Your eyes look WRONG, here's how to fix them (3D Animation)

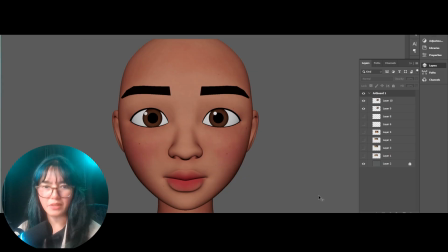(12:20)
So I want to take you guys through a full adjustment of a simple straight on camera angle. And again, we're only going to be focusing on this part of the face.
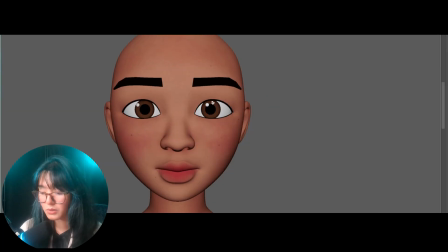(12:34)
This is already after refocusing the eyes, so the eyes are actually not dead centered. Start with like, are you happy with the position of the eyes? Does the character need to look a little bit more off to screen left or screen right?
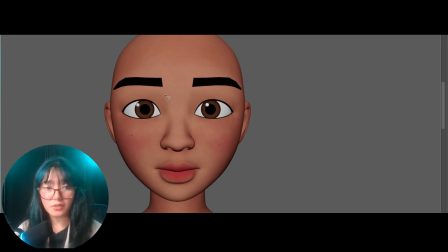(12:48)
Do that first. Figure out the direction of the eyes and where the eyes are going to be sitting in the eyeball. Then you can start diving into reshaping the eyelids. Now, I want to show you guys something very interesting in here.
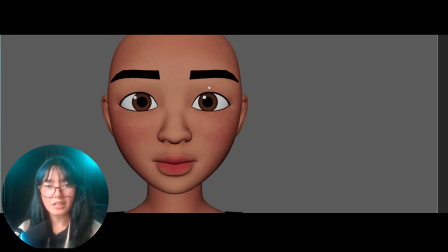(13:03)
To begin with, when you're ready to reshape the eyes, paying attention to the distances between the different parts of the face. For example, bisect the face in half and just observe how big this spacing is versus the spacing on the other side.
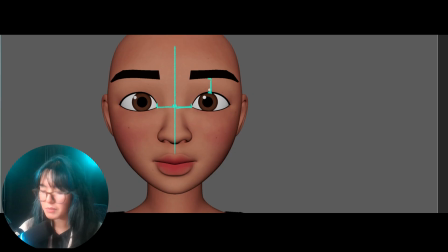(13:22)
How big is the space between here and the other side? And the same thing with the corner of the eyes all the way to the corner of the face. Sometimes it's nice to also pay attention to where the cheek line
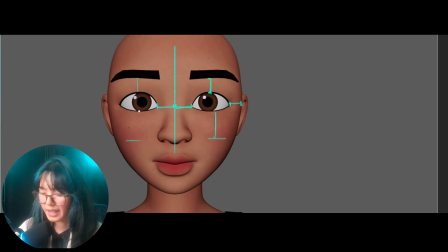(13:38)
is and also looking at the distance between that one.
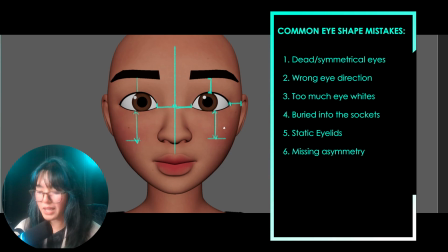(13:44)
Adding a symmetry to the face is breaking every single one of these lines.
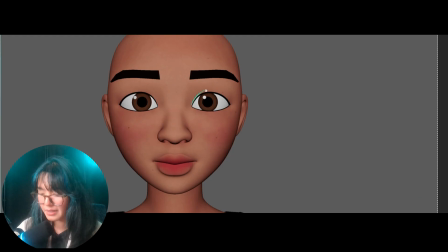(13:50)
So it could be anything like making this eyelid slightly higher than the other. And that way it can support your cone. If your cone looks like this, then that's kind of the way you want to go.
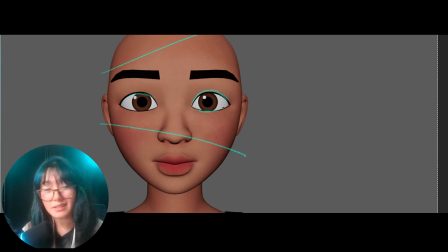(14:04)
You can then expand the lower lid slightly. You can make this one a little bit higher. But not just that, those are the basic adjustments. You can go even further by either moving the eyes slightly a little bit, a few pixels inside towards each other.
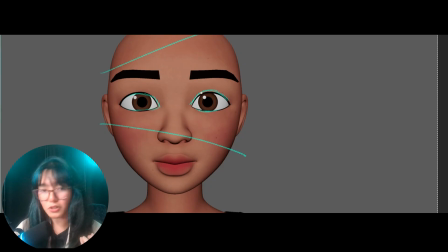(14:24)
Again, depending on the expression, on what your goal is for the character, you can change any of that. The same thing with like compressing the eyes and making them slightly longer on the outside. That's also a possible way of adding a little bit of squishiness.
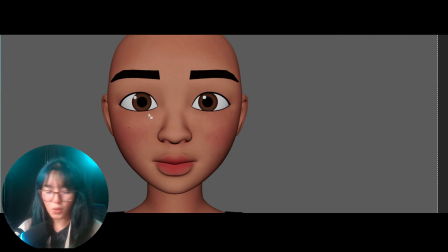(14:41)
Making those volume changes, when we talk about squash and stretch on the eyes, it's not just an even volume stretch of pulling this one up and then pulling this one down and calling that a stretch of the eyes.
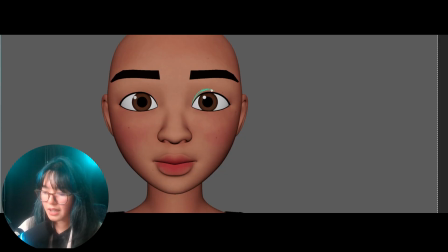(14:57)
You will always want to remember that there is a very organic volume in here. So when you stretch the eyes, you're kind of just pulling one part and the rest kind of falls off.
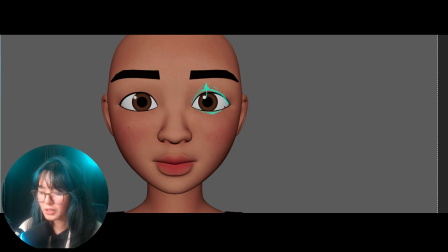(15:11)
The same thing with the lower lids. Now, you can sometimes play around with the corners as well. You can pull the corners slightly inward to support that stretching shape.
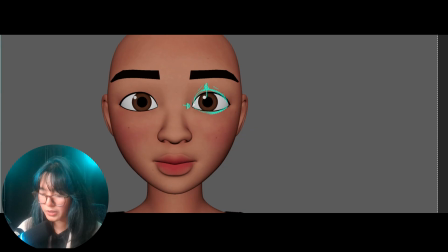(15:25)
So a slight push in the eye corners in here, and the same thing on the other side to support that pull. If you want to then make a compression on your eyes, you can also do it in the same idea.
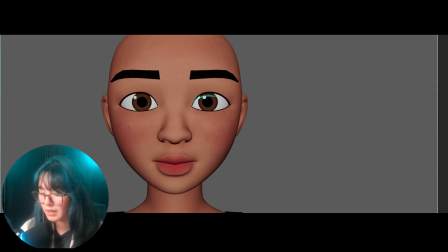(15:41)
So you can squint the eyes this way and then do the same thing in here. But notice that where does the volume go? There is somewhere that it must kind of bleed out into. And slight pulling out of that eye corner and the same thing with the other side,
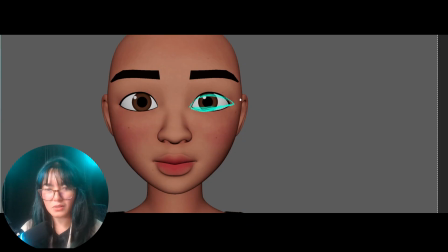(16:01)
that already breaks that very monotonous shape that we start off with, which is the default model. So pushing it in and saying that your eyes need compression does not mean that it can come just by shrinking your eyelids,
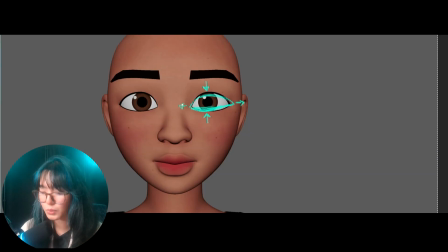(16:15)
but also squeezing these one outward to support that volume change.